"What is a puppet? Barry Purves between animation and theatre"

So the whole process of coming to a theatre is artificial.
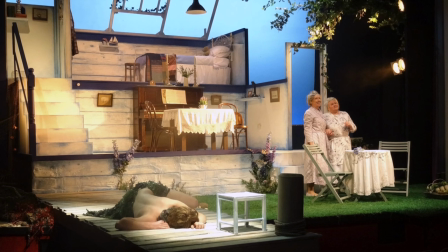4:28 It's a contract. You agree to be here at 7.30. you know the lights are going to go down and then some people who are clearly not the real characters
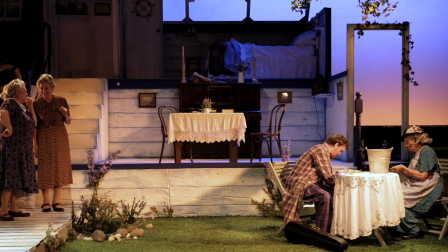4:37 they're going to perform you know it's going to be artificial you're reading a program that says such and such a person is playing that sort of
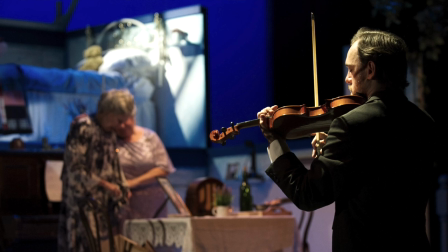4:45 person and it's set 70 years ago so you come here knowing that the music playing
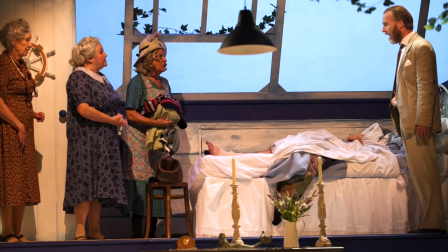4:52 people will say something and then they will go off stage and there'll be scenes, it's very you know it's fake.
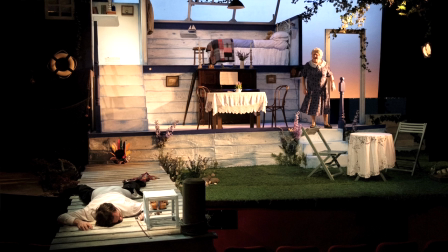5:02 Animation is fake, opera is fake, ballet is fake, radio is fake, but we like the trick. This has got six characters in but I have done big musicals with cast of 30, 40, likewise in animation I've gone from
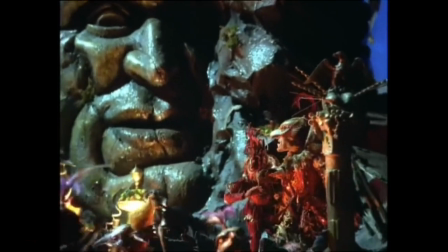5:21 the single puppet of Shakespeare to the 36 puppets in Rigoletto.
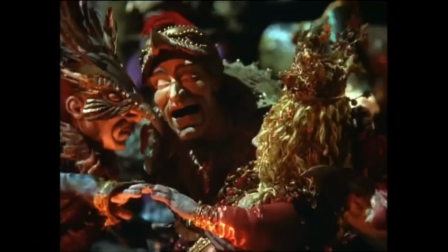5:27 Rigoletto was a big film for me.
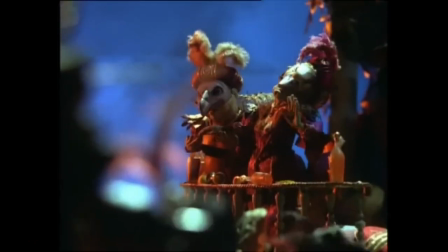5:28 I still had to shoot 10 seconds a day, that's dictated by budgets and you have to structure a film like that,
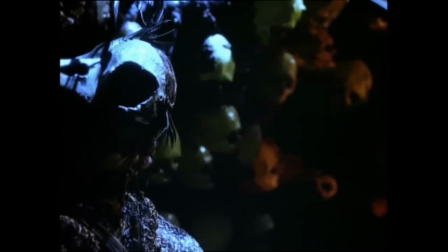5:37 that close-ups are easier to shoot because you've just got one head, they're not moving as much because you have to contain it in the shot and that's
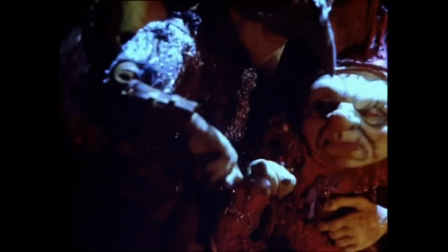5:46 quicker to shoot than a wide shot with 36 puppets.
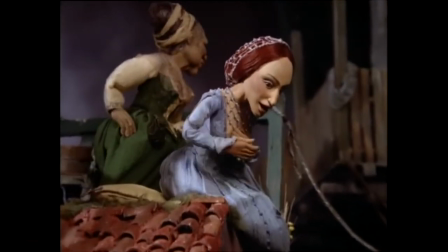5:51 So the economics of making a film you
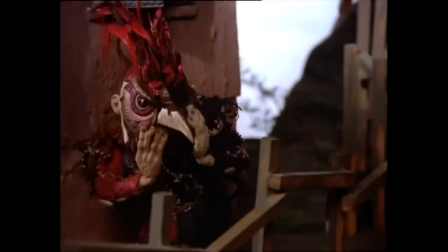5:56 have to find a balance of telling the story in close-up and telling the story in wide shot. I don't particularly like close-ups of puppets,
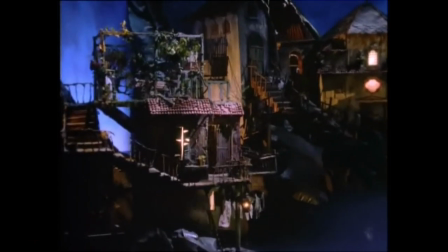6:06 I prefer to tell the story through body language like seeing an actor on stage you will see the whole figure the whole time.
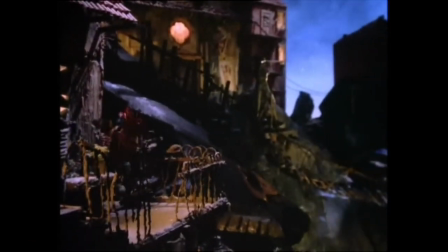6:14 You can't in theatre cut to a close-up like you can in film. You can tell the audience that is more important than there by use of lighting or colour or composition.
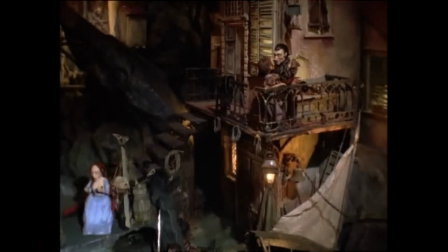6:28 In Rigoletto there's a quartet. Four characters are singing in different speeds, different tempos, different words and the challenge for me as the only animator on the film was to find the distinct ways of moving.
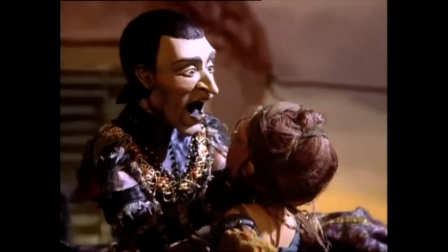6:44 If I didn't concentrate they would all end up doing the same movement. So you have to find visual shorthand and visual characteristics for each of the characters that makes them distinct.
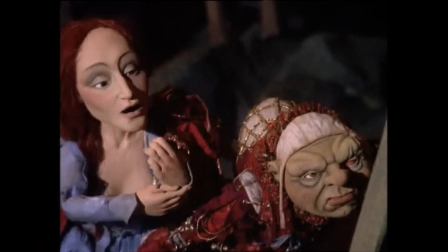6:58 But it is making each character absolutely believable and behaving in the way that character would. And that takes a lot of concentration, as it does on stage. You want to know who you're looking at. I like restraining myself in terms of visual language.
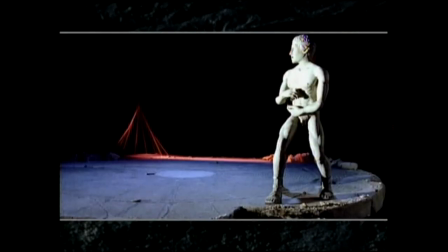7:17 It forces you to be creative. It forces you to use metaphors and the like.
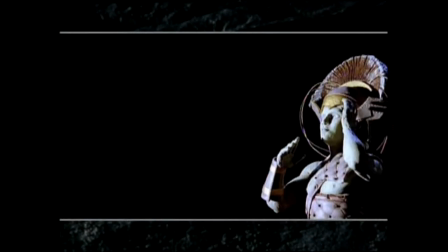7:25 And with Achilles, I thought,
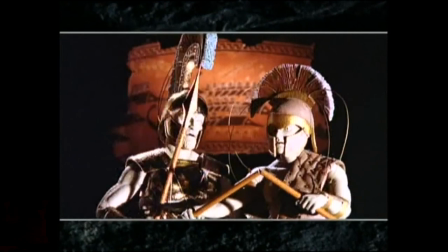7:29 OK, I'm only going to use shields and spears, which are appropriate to the story, to tell the story.
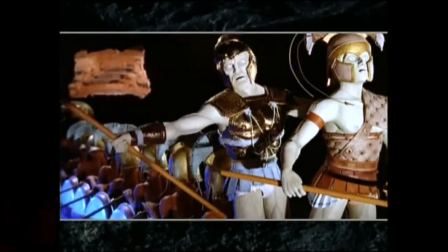7:38 And once I'd found that visual language, the film just fell out of me. When you tell a story, you need to be aware of the duality. and I think that's what puppets do so well.
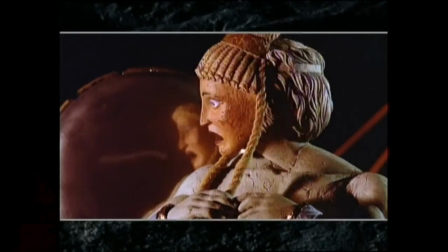7:52 By making them like Greek statues, I'm using the tropes of Greek art, the conventions of Greek art, to tell a very human story and the distance still made it intimate and sensual and in a comfortable way. Puppets to me are an external device that allows me to talk about things unhindered.
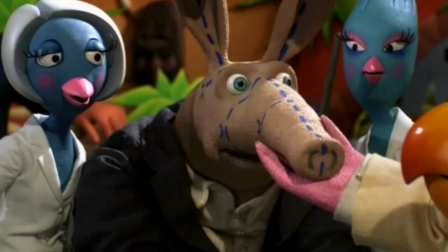8:20 And with a puppet all you've got is a bit of wood, a bit of latex, silicon, plasticine.
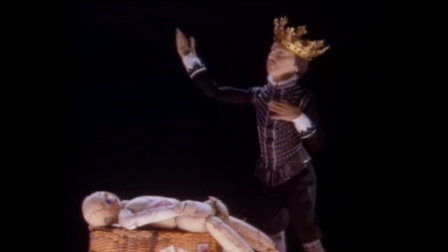8:26 There's nothing there.